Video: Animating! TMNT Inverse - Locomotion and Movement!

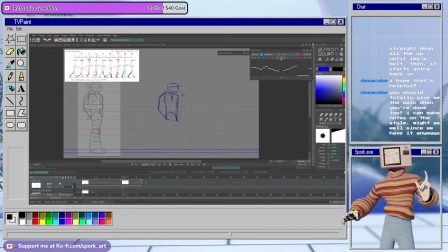So just erasing the legs and turning on onion skin. So now the leg that's in front, or the right leg, is going to be dragging behind,
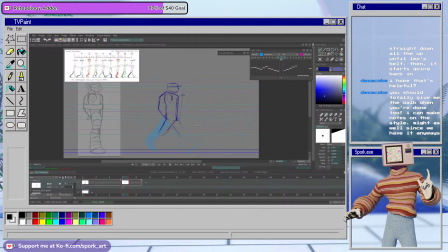and the back leg, or again the left leg, is going to be contacting the ground. Oh yeah, no, I'll totally send you the walk too, because
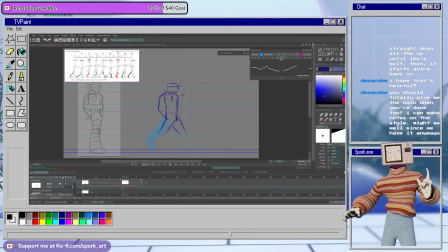even though I'm getting this style, I definitely know that I'm not going to nail it 100% on my second try. So the other thing I'm going to do is actually kind of swing out the torso just a little bit. It's not going to be too extreme, but
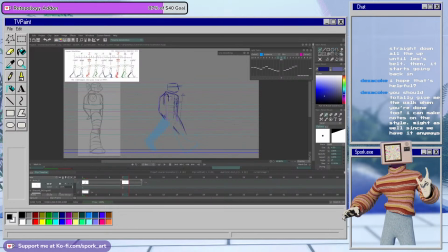her shell's going to kind of recede, and we're going to get the shoulder outwards like this. So essentially we're seeing more of her front and less of her side.
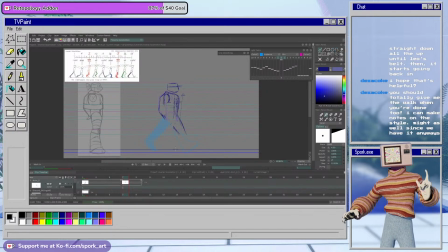And that's just, if you pay attention to the way that you walk or somebody else walks, you're not, you know, completely, your torso is not facing one direction all the time. It does twist.
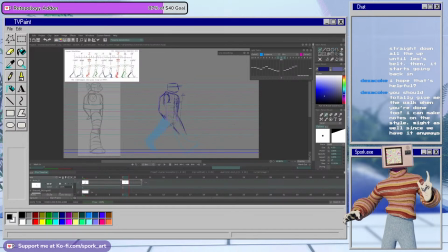And especially in order to like make the legs less awkward, we need to have that portrayed. So here's where her shell sits, and then this is where her leg's gonna come from. This is kind of an open stance, so I will close it off just a little bit.
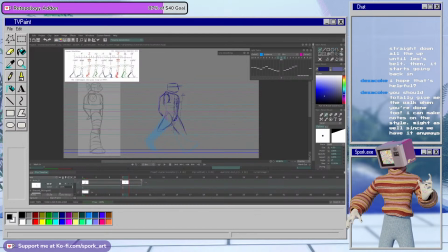It's going to be a very subtle twist. I'm just doing like a very non-emotion, or like a non-emote walk. If we were doing a personality walk, we might twist the body out a little bit more.
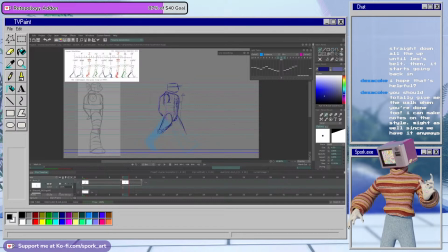So again, this time this leg is going to target the front line, and I'm not really worrying about
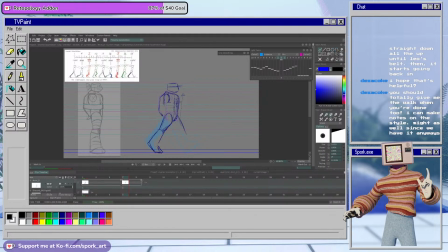staying 2 on model with the design, as long as I block in some big shapes for myself later. And now the leg that's out in front is our left leg. Yes, that's correct. And it's going to target this front line.
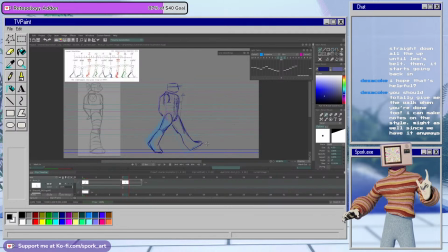And it'll be ever so slightly in front of the line we had before. I also think that her body might
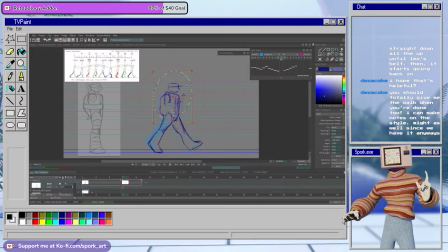tilt a little bit backwards. Like that. Just because the weight is now landing on this leg, so
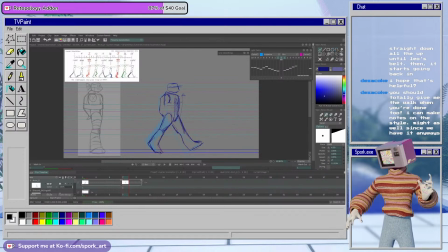she's taking the weight off of her back foot. Really, there's hardly any weight being placed on this foot. That's why it, you know, you're able to keep your balance, and all of the weight is going to shift this way. I should stop drawing arrows because they're going to pop when I play it.
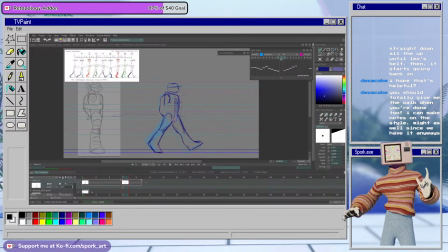And again, I'm trying to keep everything in line, but it's going to be slightly off because she is standing straight up here and is a little bit tilted forward for the walk.
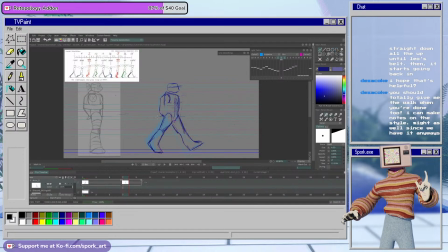Oh, and do I need her tail? Yeah, I think so. So here her tail's going to be much more prominent.